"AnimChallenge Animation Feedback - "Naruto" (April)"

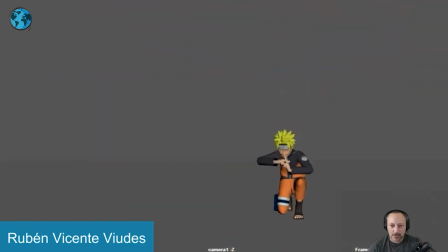(0:03)
all righty let's watch this in full first there is no sound but there is awesomeness it's that dividing up of characters that i love here there's lots of cool stuff it's in places
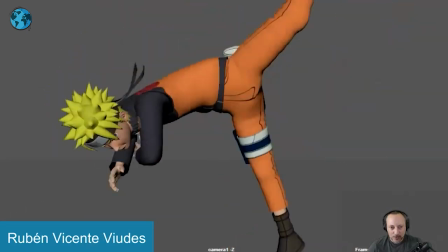(0:19)
sometimes a bit simple where i like all of this i like that that's a cool beginning lots of energy dynamic
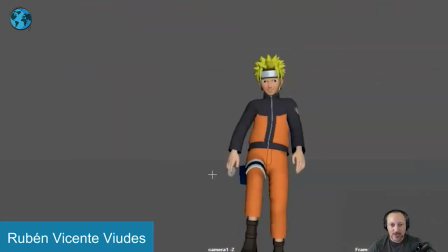(0:27)
posing and then we get into this it starts to feel a bit simple it's
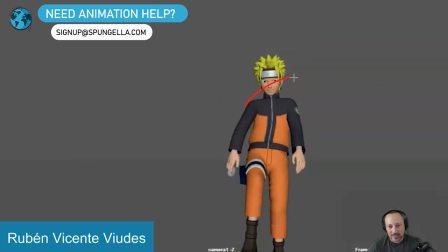(0:31)
almost a bit one axis i know there's a slight move this way but
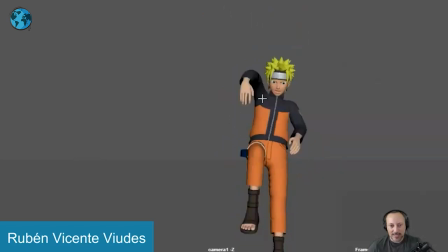(0:36)
there's something about that arm straight out like this coming forward and then this arm even though there's a nice bend to it there's something slightly simple in this moment here and also the bend of the leg is to camera i would bring this all like that so we understand the structure
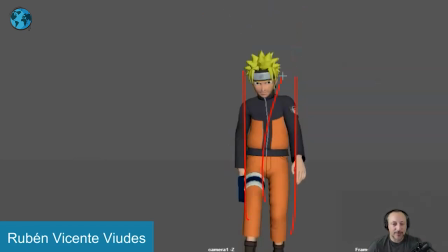(0:53)
we better the legs get into kind of a short leg it just all feels very flat and one axis at that point after all of this energy it's only section through there and even that land feels just so straight like it would be something if you if we have something where the character would
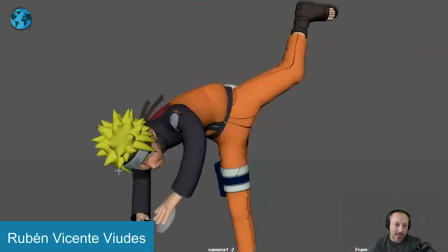(1:10)
maybe do this and land more here and then
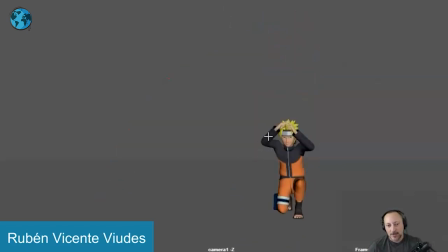(1:15)
to all of this over there so that you have a bit more of a three-quarter view or a bit more of a distance to travel to get more of a bend in your line of actions it's not so straight gets a bit twinned i don't that i think could
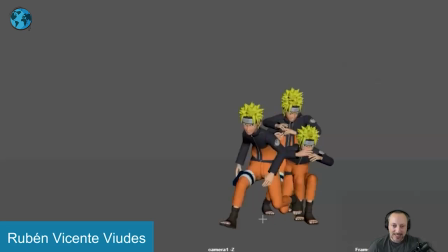(1:28)
be worked on just a bit more i do love the feel of this because it's almost so casual because you
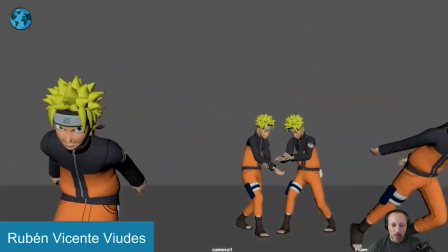(1:37)
got that energy and then you're i don't know there's something really cool i don't
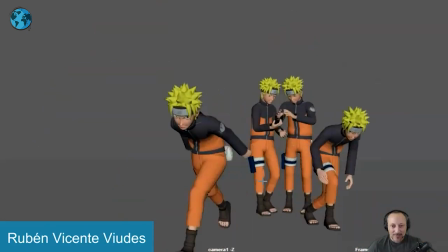(1:42)
maybe i just be me but i love how they expand they
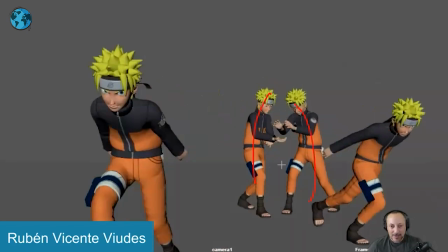(1:47)
get out there this guy a bit higher this guy a bit lower them somewhat mirrored getting ready this a really cool moment this really struck me when
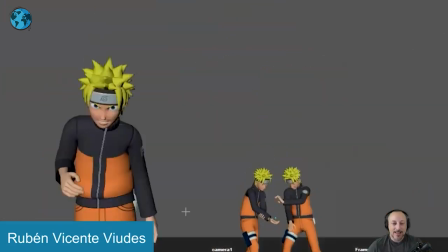(1:56)
i was watching this such a great moment then we're getting into something where as this character jumps here something
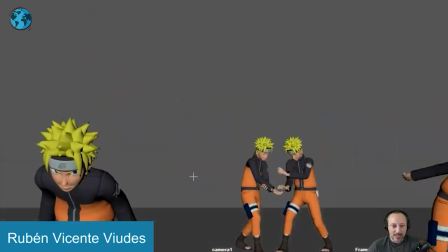(2:06)
slightly off where you got that energy right to left and then he stops
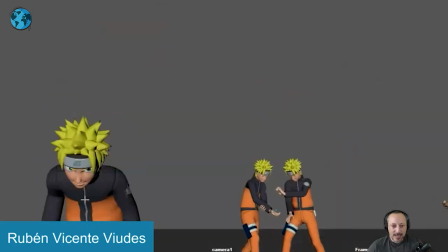(2:11)
and there's a it's not yet in the camera because i see the camera goes mostly off it's a little bit
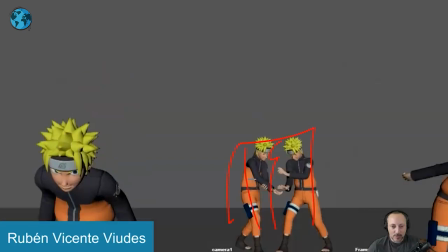(2:16)
to the right but that's your your reference point of what the camera is doing this character goes really
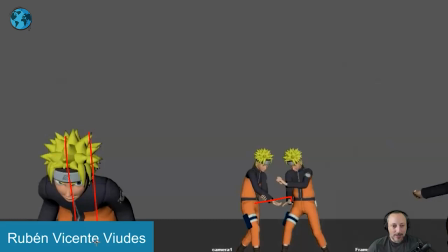(2:21)
to the right while being straight up
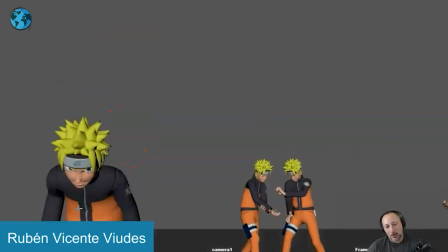(2:26)
where i would have a bigger body lean over so it makes more
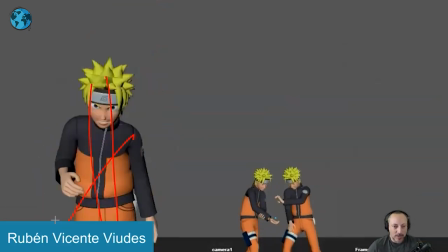(2:31)
sense but then once you do this once we are up going this way it stops
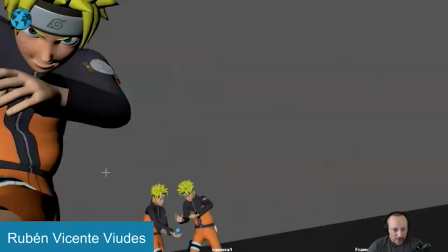(2:36)
and then it kind of lands just kind of straight down with
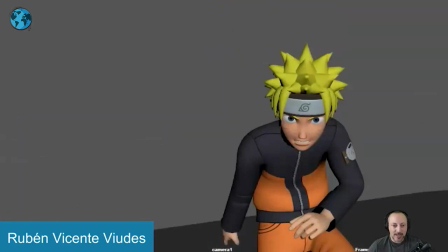(2:42)
well then that hit and then the camera moves and then changes into that but it's just something in how this character is moving
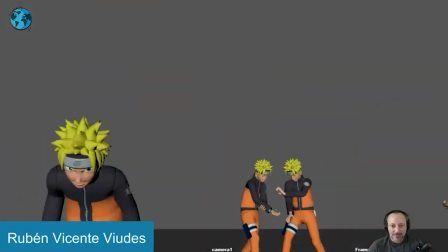(2:48)
and the posing feels slightly off. After that, it gets a bit wobbly with this.
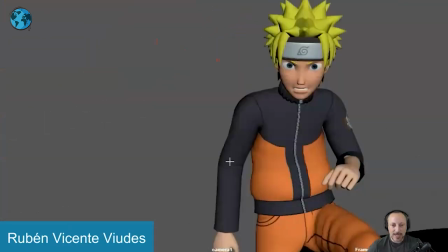(2:56)
I wonder if this could be toned down in terms of the up and down of your camera to get something a bit more...
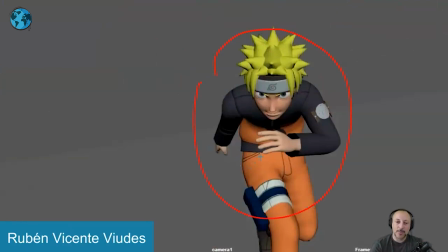(3:02)
It's a clear read on that character, but also a bit more dynamic on that character's posing.
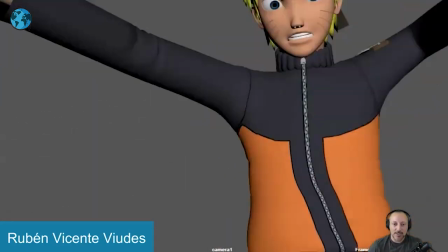(3:07)
It feels like a lot of the energy of this moment comes from the camera wobble.
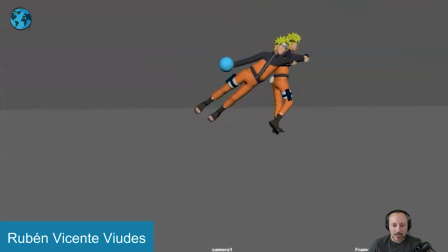(3:13)
and then you go quick moves into that what i do love about this here but again the energy kind of dies right
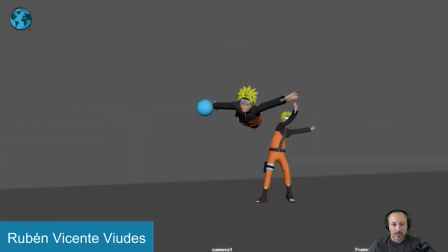(3:21)
with this we get to them and i know there's a move up but it feels like we can already
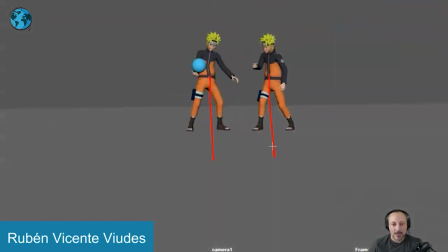(3:29)
move higher with the camera so they're a bit more centered still a bit off center up towards the third but this feels a bit high we're leaving a lot of ground here
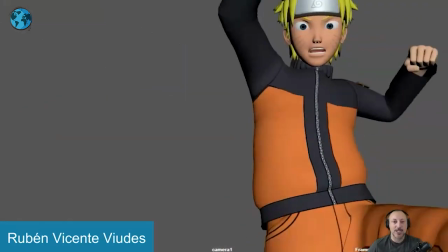(3:40)
but there's something about as we have this you get a lot of energy into this and then it's kind of like
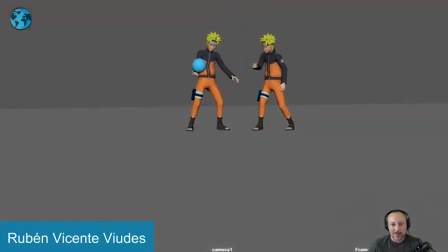(3:45)
yeah i guess it's wednesday let's take a step back here that's kind of what it feels like so this could be a bit amped up more energy wise i do love this though that's great i also love the the weight of this you might feel like well
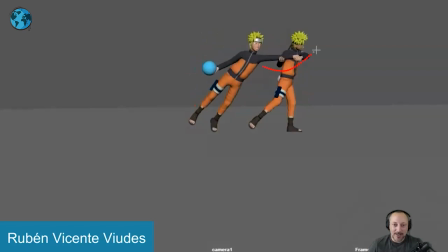(4:03)
gets a bit floaty through there he's not that fast yet And just that move from this, especially coming off the ground, feels a bit weightless.